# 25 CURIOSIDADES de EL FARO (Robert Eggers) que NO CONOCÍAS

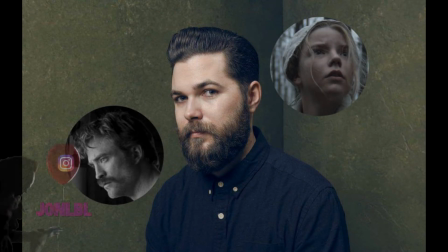Si hay un director reconocido por muchos y repudiado por otros debido a la incertidumbre y a lo peculiar de sus películas,
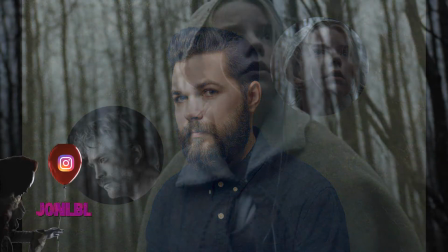ese es sin duda Robert Eggers, que tras asombrarnos con su peculiar película La Bruja,
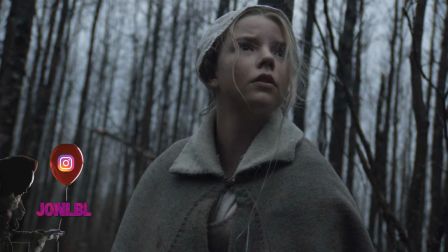volvió este 2019 a traernos otra obra intimista, perturbadora y sobre todo claustrofóbica.
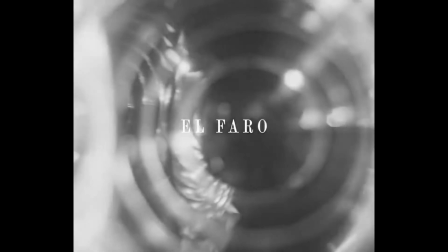Muchos no lo han comprendido, otros incluso han llegado a odiarla,
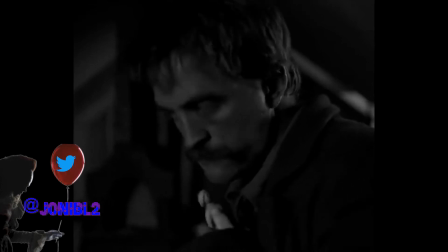pero si sois como yo que habéis amado esta joyita del cine moderno con tintes de clásico y
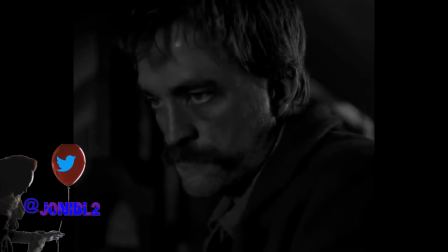queréis saber más sobre esta pequeña isla y este mundo que ha creado el director americano,
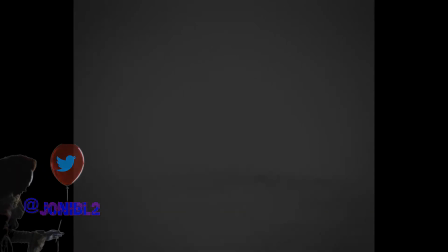cerrar puertas y ventanas, acomodaos en el sofá, apagar todas las luces salvo la de un pequeño farol y disponeos a disfrutar de este vídeo que he decidido titular 25 curiosidades de El Faro.
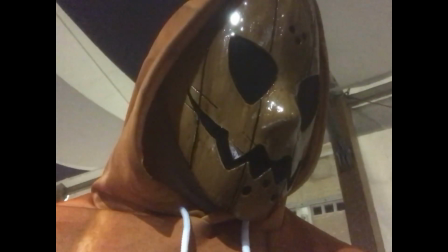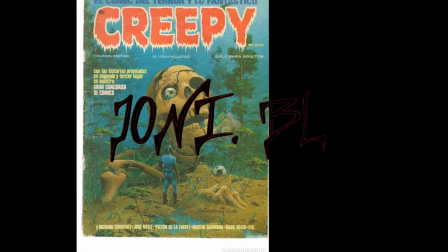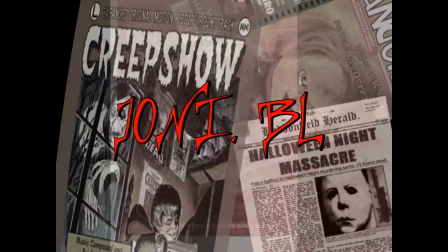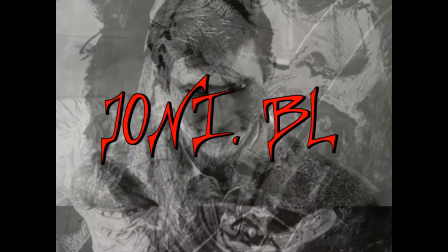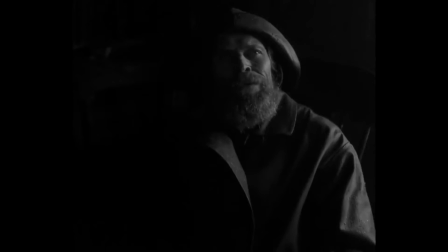Llevamos en esta roca 5 semanas, 2 días. Ayúdame a recordar.
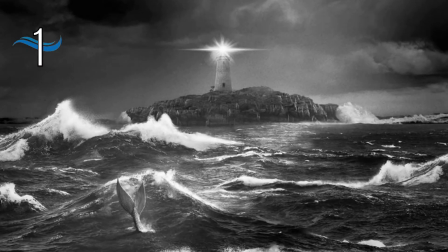1. La historia está un poco basada en la tragedia real que aconteció en 1801, donde 2 fareros galeses,
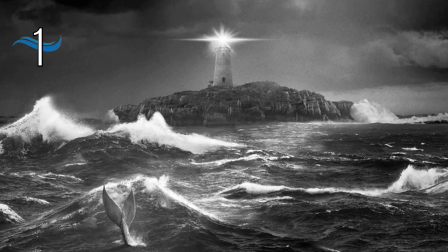ambos llamados Thomas, al igual que en la película, se quedaron atrapados en la estación del Faro durante una tormenta.
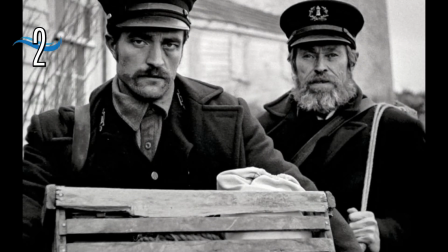2. Tanto Willem Dafoe como Robert Pattinson han afirmado que las condiciones de la película eran tan exigentes que apenas hablaban entre ellos durante el rodaje.
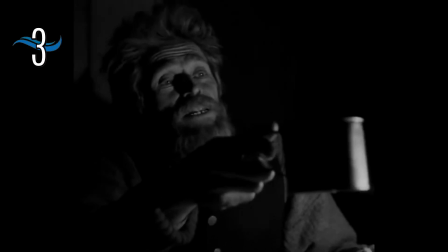Era una película en completo silencio. 3. El acento de Dafoe es la jerga en los marineros pescadores del Atlántico de aquella época,
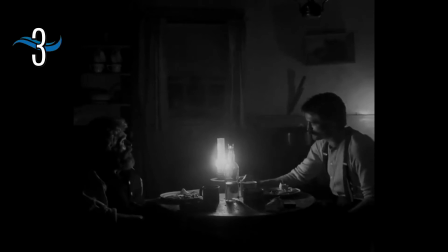mientras que el de Pattinson está basado en un dialecto muy específico de una región de Maine.
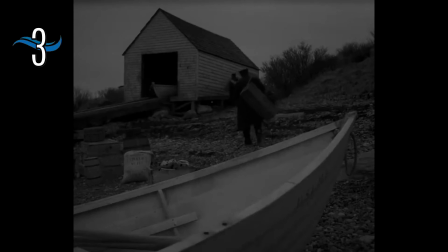Esto se puede apreciar mucho mejor en la versión original.
What's a timberman want?
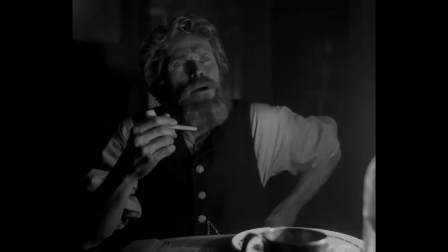With being a wiki. Just looking to earn a living, just like any man.
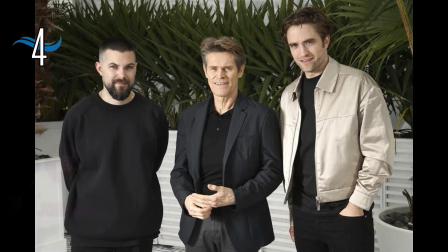4. Antes de que empezara el rodaje, Dafoe y Pattinson ensayaron con el director Robert Eggers durante una semana en un hotel de Halifax. Mientras que a Dafoe le encantaba ensayar, dada su gran experiencia teatral, Pattinson, sin embargo, no quería actuar y prefería saltar al rodaje a ciegas.
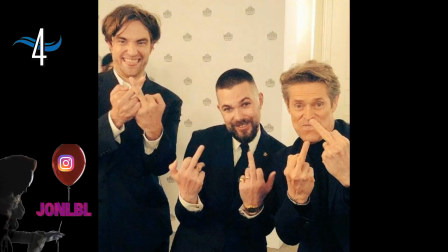Según sus palabras, encontraba los procesos de ensayo frustrantes e incómodos, estando acostumbrado a reaccionar impulsivamente frente a la cámara y así concienciarse y pensar mucho sobre la escena junto antes de salir. A la vista está que ambos han hecho unas actuaciones dignas de un premio.
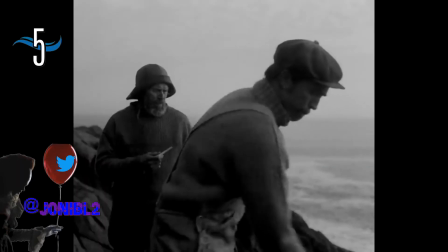5. Como la película está situada en 1890,
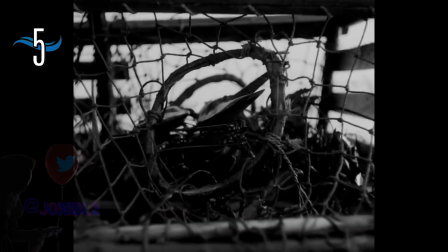fue rodada en película en blanco y negro de 35 mm y doble X5222. Aumentaron la cámara Panavision Millennium XL2 con lentes vintage Baltar, usadas desde 1918 hasta 1938. ¿Y esto qué quiere decir? Pues que hace que el ratio tenga un aspecto de aproximadamente
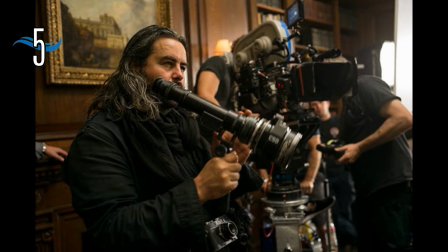1:19:2.1, que es prácticamente cuadrado, lo que más o menos se conoce como 4 tercios.
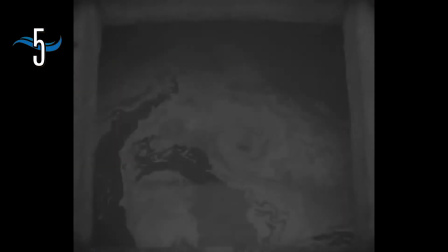Y todo ello para lograr una intensificación de la imagen y hacerla parecer de una fotografía más antigua.
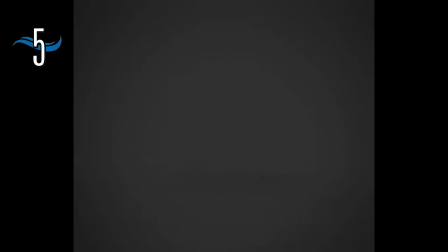Un filtro cian personalizado hecho por Schneider Filters emuló el sentimiento y el aspecto de la película octocromática propia de finales del siglo XIX.
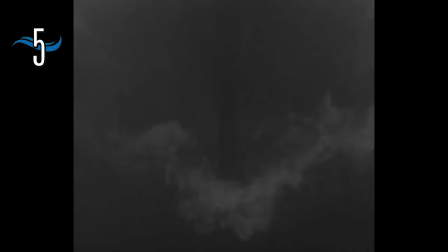Todo eso para dar un aspecto de cine antiguo que a la vista está lograron.
¿Por qué me cuentas tus penas?
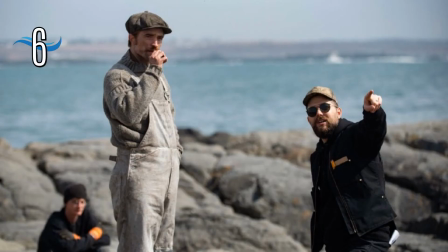El equipo rodó bajo condiciones climáticas extremas, temperaturas heladas, agua muy fría de mar,
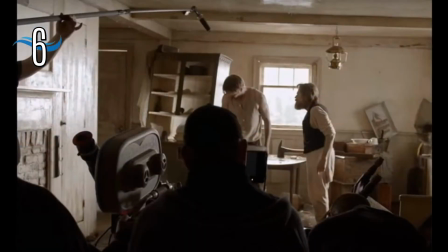vientos intensos, nieve, lluvia y el no tener flora protectora en el terreno tuvo a todo el personal expuestos todo el rato. La mayoría de la película se filmó con fenómenos atmosféricos reales, así que las máquinas de lluvia y viento no fueron necesarias en la mayor parte del tiempo.
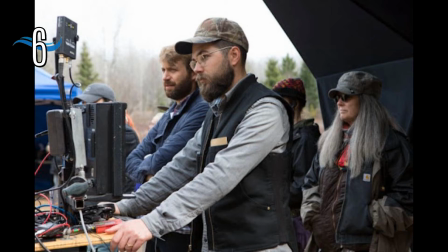El director Eggers dijo: "Las cosas más locas y dramáticas se rodaron de verdad". 7.